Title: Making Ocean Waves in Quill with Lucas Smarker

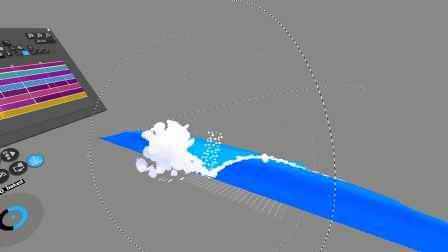And then, I'm going to just select these in all frames and kind of start tweaking it to be a better shape.
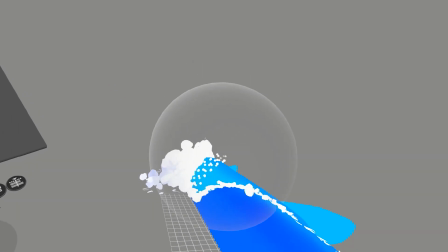I'm going to bend it back. and to the left because the wave's moving to our right.
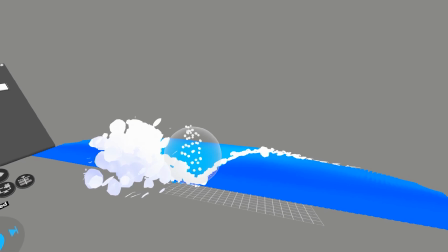And then I want to just make a little bit of like an S kind of shape. Once you add that S shape, that's when it starts to look really pretty.
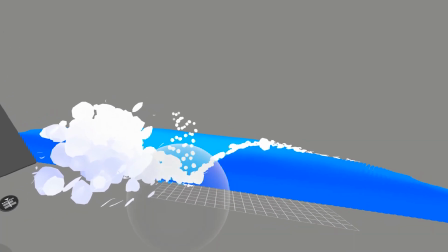And then I want to make the bottom thicker, make the top a little thinner,
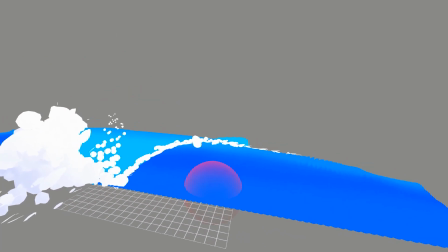and maybe just add a color, maybe some blue on the top.
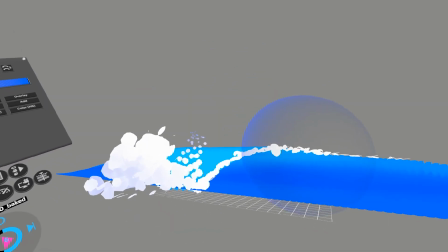If we had a sky, maybe we'd like match the color of the blue from the sky, so it kind of fades off better.
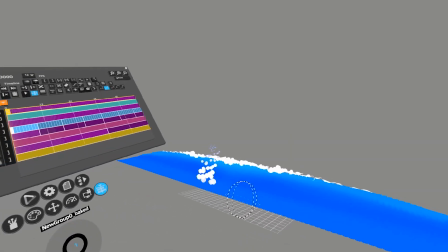So that's one little part of the lip. We want to add maybe like 4 more of these.
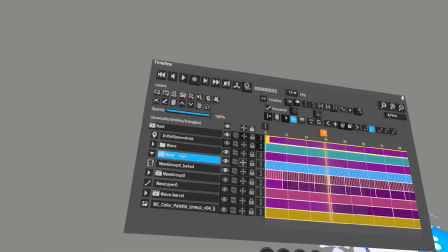So let me create a new group and then put that into the group.
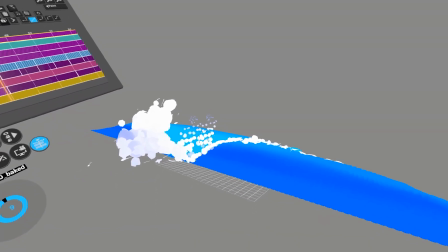And then I'm going to just duplicate this, put it here, duplicate it, maybe put it here.
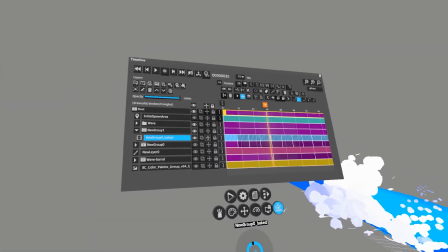And then let me grab a... Oh, wait a sec. I had it selected.
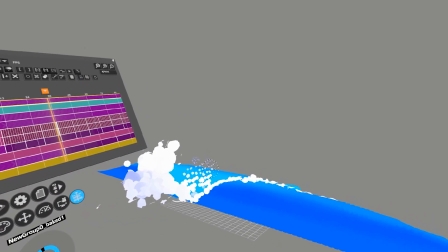Okay, there we go. Whoops.
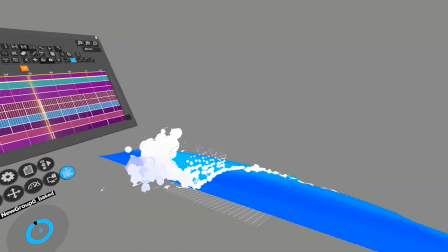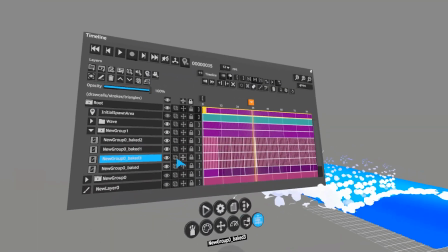Okay. And then, yeah, we kind of make like a shape that's more of like a curve.
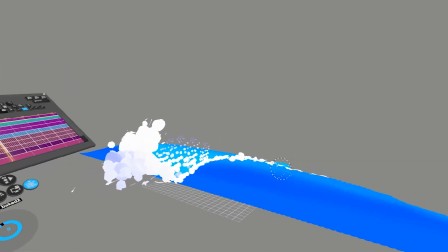A lot of the time when the spray is going off the wave like that, it's kind of like, I don't know, creating like this arc over it.
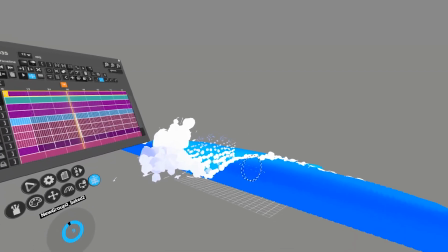And if you have like a bunch of these in the ocean when you're surfing,
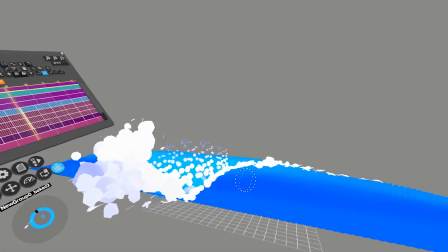it's absolutely beautiful because it creates all the mist in the air, creates like tons of rainbows off every wave.
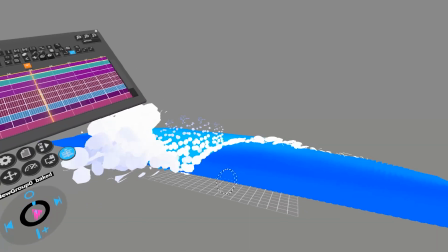It's amazing. I made one piece about that, but I used like Houdini and stuff to make it.
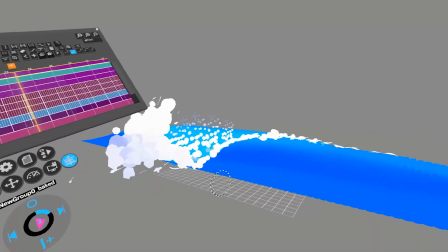And then I just added a rainbow in After Effects over the top of the image, but it turned out kind of successful.
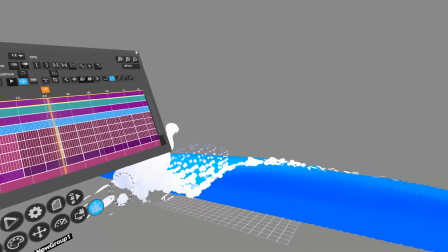So I'm gonna just use transform keys to stick this onto the wave.
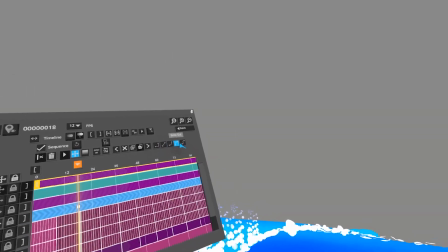And the wave was breaking with ease out, or no, ease in.
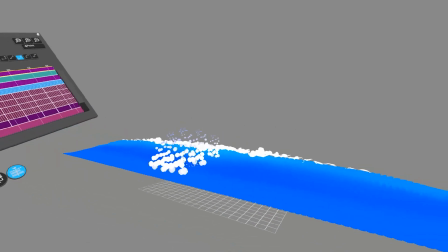And then set another key. Okay. So now we're gonna just move this back, and then it kind of moves with the wave.
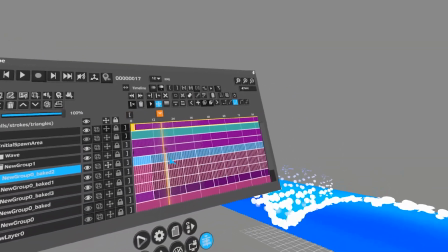It's pretty funky though. So I'm going to just add more keys to all these layers and tweak it a little bit more.
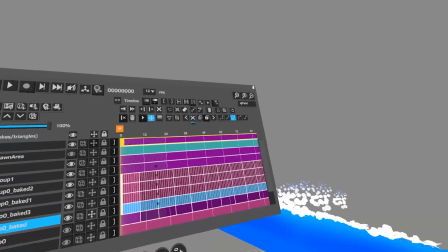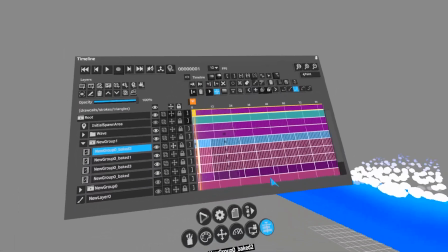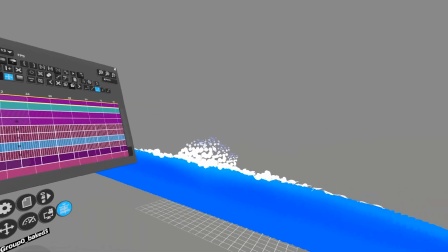Move that guy down here, move that guy over here. So animating it frame by frame with transform keyframe?
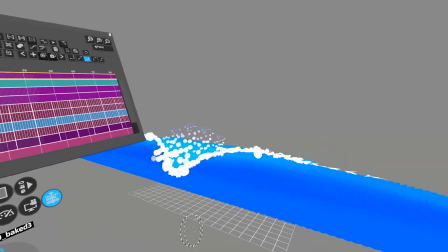Yeah, pretty much. Okay. So we'll stick a little. So it doesn't slide. Yeah.
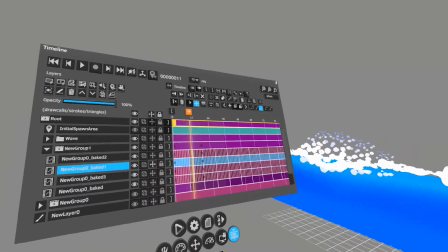And you could do this a number of ways. But I'm going to just...
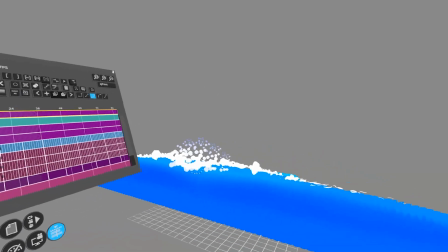And in theory, you could then set the interpolation to stepped, even if you do every frame, right?
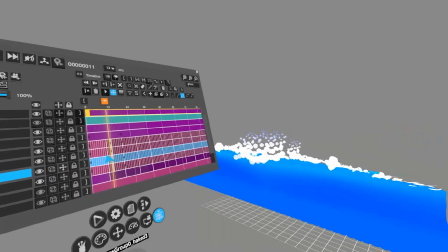And then it will stick perfectly. Yeah, you could do that.
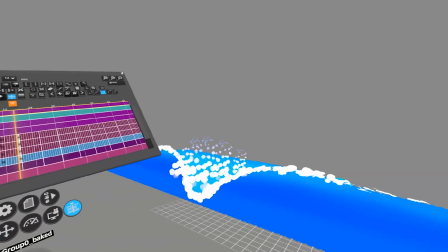But since it's water, I guess it's somewhat forgiving if it's not perfectly sitting on top.
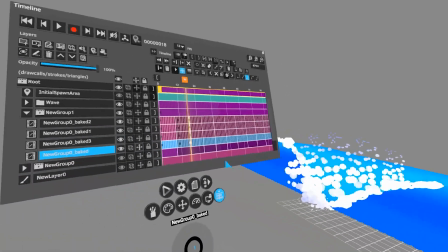Yeah, I think it's all right. Yeah. If it's not super perfect. I mean, just the art style.
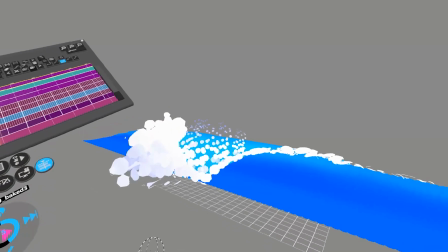The art style of Quill is just very forgiving in general, I think.
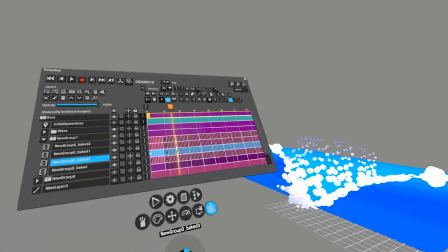But yeah, I'm gonna just leave it like that,
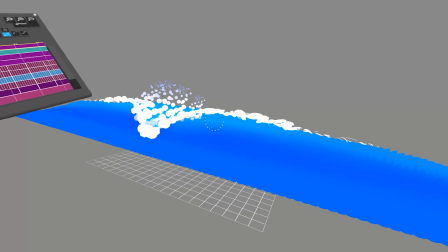and then there's some parts coming off of it, and it's not perfect, but I'm gonna just bake it anyways.
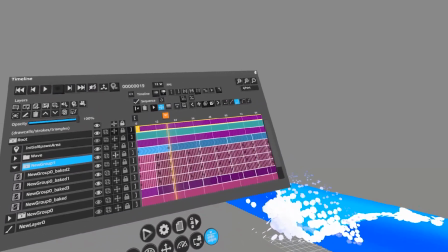It'll look better when it's baked, anyways. Whoops. Because then it becomes 12 frames per second, right?
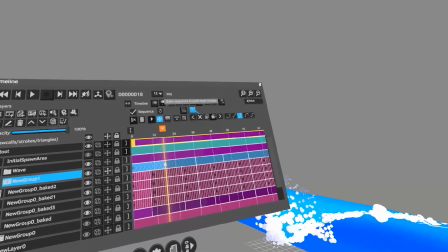Yep. Bake that.
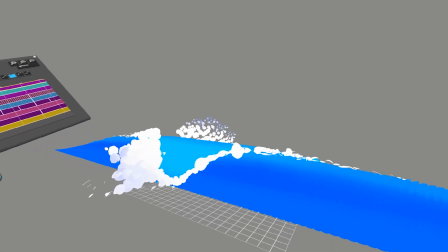Let me see this. Okay, so that looks a little better, and then we don't need the loop on it.
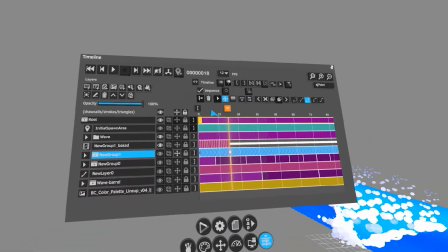And we can take the loop off the original one we made too, and we can just trim that.